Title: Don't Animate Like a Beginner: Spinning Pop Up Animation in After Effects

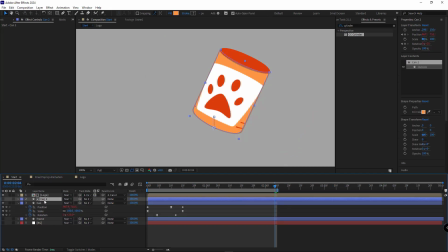[4:06]
After doing that, I'll paint the logo to the layer below, and parent the duplicated can layer to the main can layer. To match the logo's perspective with the can, we'll go to Rotation Angs and rotate it a bit. It should look roughly like this. Then we'll move the layer up just a little bit.
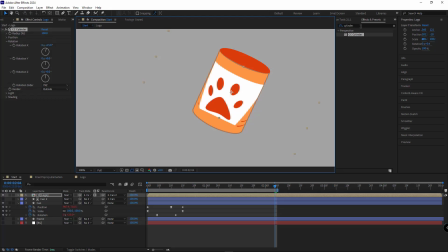[4:26]
To get rid of this clipping, we need to add the Groove Bounds effect to the layer. We'll place it right above the CC cylinder effect. Now increase the pick sounds until that cutoff one completely disappears.
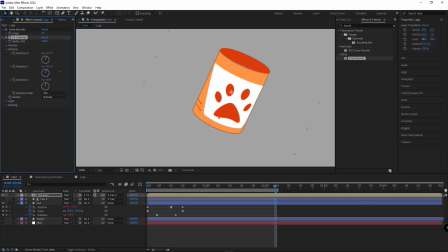[4:40]
Once that's done, we can easily animate the texture using rotation Y to create the spinning effect for the cat. But before we animate the logo rotation, let me select the layer we used as the matte. I'll press the U key to reveal its keyframe, and then disable all its keyframes and expressions.
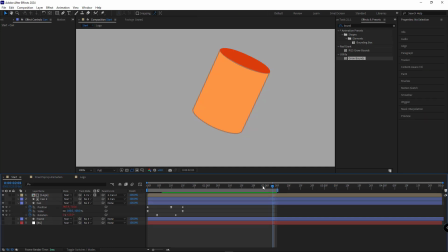[4:59]
Since it's parented to the layer below, it doesn't need its own animation, and if you don't delete them, the logo rotation will glitch. Alright, after that I'll create a keyframe for the Y rotation in our cylinder effect.
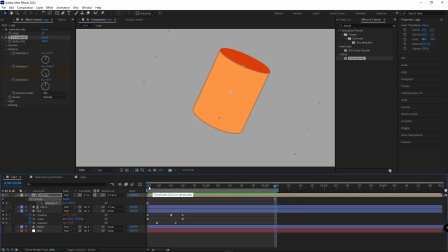[5:15]
I'll bring it to the start of the timeline and rotate it this way to achieve a look like this. Then I'll decrease the radiance just a little bit.
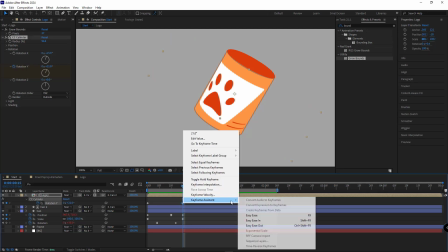[5:28]
I'll move it here, apply easy ease so our work ends up looking something like this.
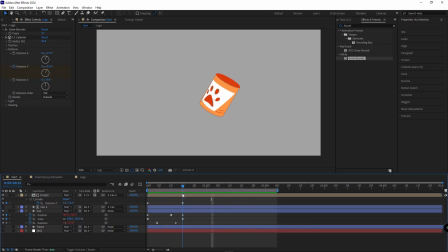[5:36]
To give our cannes rotation a nice bounce, I'll move forward about 7 frames, I'll copy and paste this same keyframe right here, I'll make it linear. Go back to the previous keyframe, and increase the rotation so the can spins right and then snaps back left.
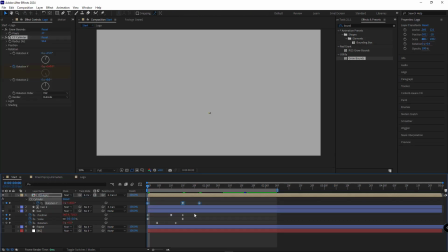[5:54]
Then I'll paste the bounce expression on this one too. And let's take a look to see how it turned out. As you can see the cannes rotation now has that nice bouncy feel. To make the animation more engaging, I'll push the logo keyframes for Redoband to create some overlap. You see, it's really that simple to create an animation like this. You can also rotate the can another way, where the layer spins more,
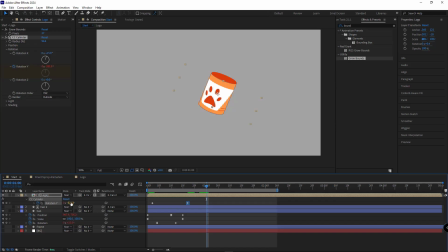[6:22]
and after a few frames, spins back, and make the last keyframe linear. Let's check it out. You can easily control the can's rotation and animate it exactly how you want. Now I'll make the background and frame layers visible.
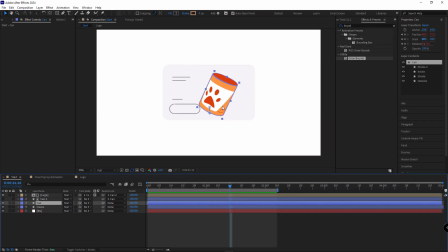[6:43]
To move our object easily without messing up the animation, we select the can layer, use motion tools and hit add null to parent it. Now we can simply move the null and place our object wherever we like without breaking the animation.
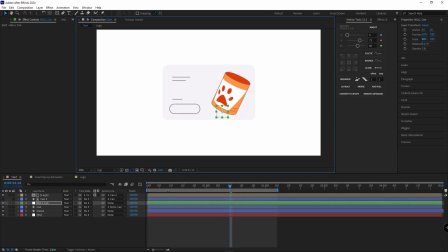And then we can set it up so the cans animation starts right when the frame layer appears.